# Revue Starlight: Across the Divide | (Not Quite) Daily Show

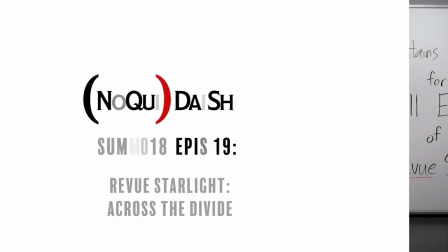[0:00]
Welcome to the Not Quite Daily Show, Summer 2018, Episode 19. Today we are focusing on the finale of Rayview Starlight and how it changes our understanding of the rest of the work. Rayview Starlight at first looks like it fits into the idol show genre of anime, featuring song and dance contests and stage performances and an all-girl cast and so on. But that classification misses the mark. It is more accurately described as an anime about girls in a musical theater school preparing to put on a new version of a play,
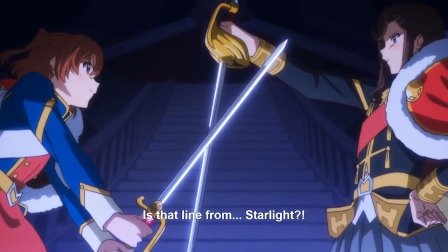[0:33]
while the leads are secretly competing in underground musical theater contests in a way that parallels a storybook that was turned into the very stage musical the girls are putting on and altering as they go, all the while being watched over by a giraffe hosting said auditions,
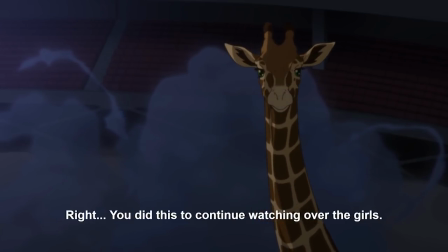[0:49]
who ends up actually being a stand-in for us in the audience, watching over the girls competing in their auditions for the right to tell the story they want, both on and off stage. The show is operated on several levels all along, with their interpersonal relationships changing in ways that mirror the actions taken in the auditions, and both of which mirror the actions contained in the original stage play. In the last episode, the story pulls back even one step further, including the viewership experiencing the series as yet another level for story parallels. Today's video, then, will be about conforming the larger thematic patterns we have already talked about with some that have new emphasis in our finale, and then how all of this can work together to create new meaning out of the audience's inclusion in the story.
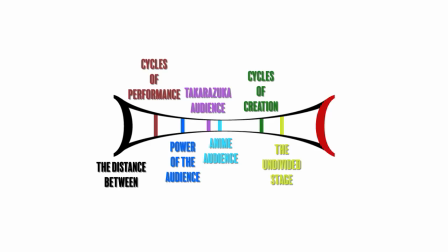The last few videos we have made on this series have emphasized how the building of community and team among the girls has been a dominant theme down the stretch.
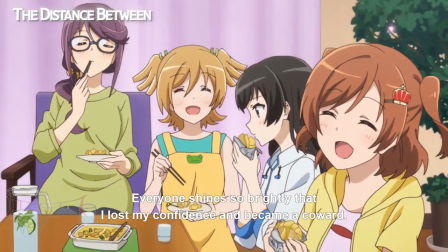[2:00]
Over and over again, defeat in the auditions resulted in stronger bonds between girls as each relaxed their contentious quest towards the top.
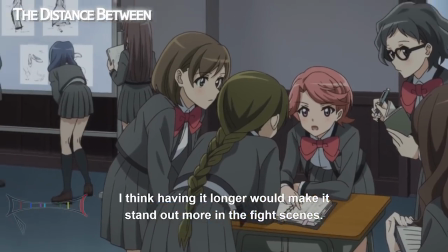[2:09]
Then, the close involvement of the stage girls in the details and direction of the next starlight created a shared goal and purpose.
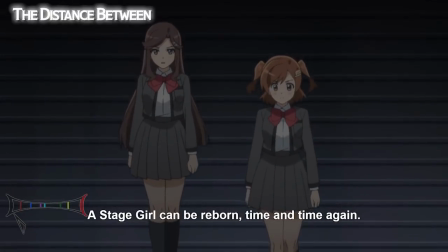[2:17]
And finally, that fantastic interlude of Karin descending the stairs summed up almost everyone's journey and their desire to be a cohesive group,
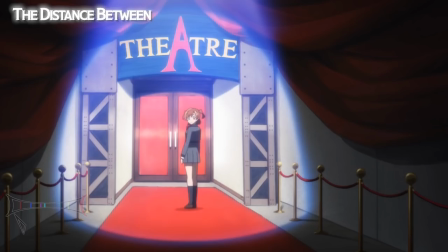[2:26]
an outpouring of starlight that Karin gathers up to take to Hikari. the last step to make them whole. And so, this episode starts with two contrasting scenes to drive this final tension home.
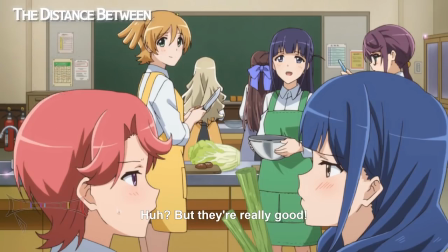[2:38]
The other seven are preparing a meal together, one of the most obviously inclusive everyday activities,
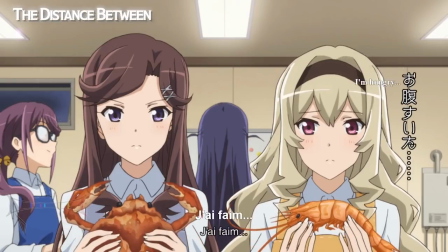[2:44]
and they are already counting on Karin bringing Hikari back. There are nine bowls out from the get-go.
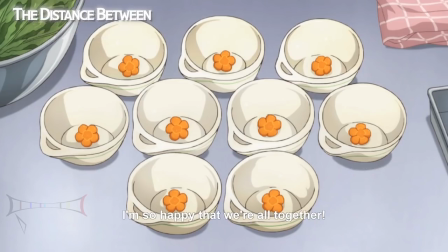[2:50]
Banana even concludes the scene by saying that she's so happy they are all together.
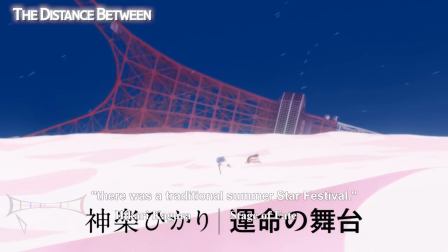[2:55]
This cuts immediately to Hikari all alone, in a landscape rendered especially barren and lifeless to emphasize her isolation. Her nakedness against the blowing wind evokes a feeling of bitter cold, contrasted against the obvious warmth of the shared kitchen. Two extreme points, and our finale becomes about whether Hikari can go to there from here. It's not a journey toward top star at all. It's a journey toward that shared meal and what it represents. Yet, what a distance between. Hikari's stage of fate is a far cry from the Dorham kitchen. She has chosen to perpetually reenact starlight. But since she stole no one's shine to fuel this stage and already had lost some of her own, it's not some grand affair. It cannot even be the infinite but normal starlight that Bonana chose. Instead, it is simple, stripped to its essence.
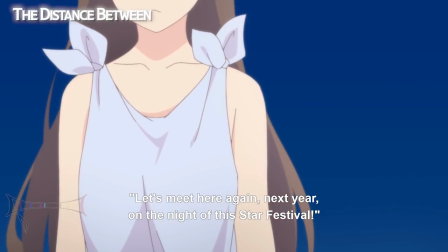[3:48]
Even her costume is a colorless cloth tied into a dress. More importantly, there are no other players. Hikari does not just run through Claire's lines, but speaks Flora's lines as well.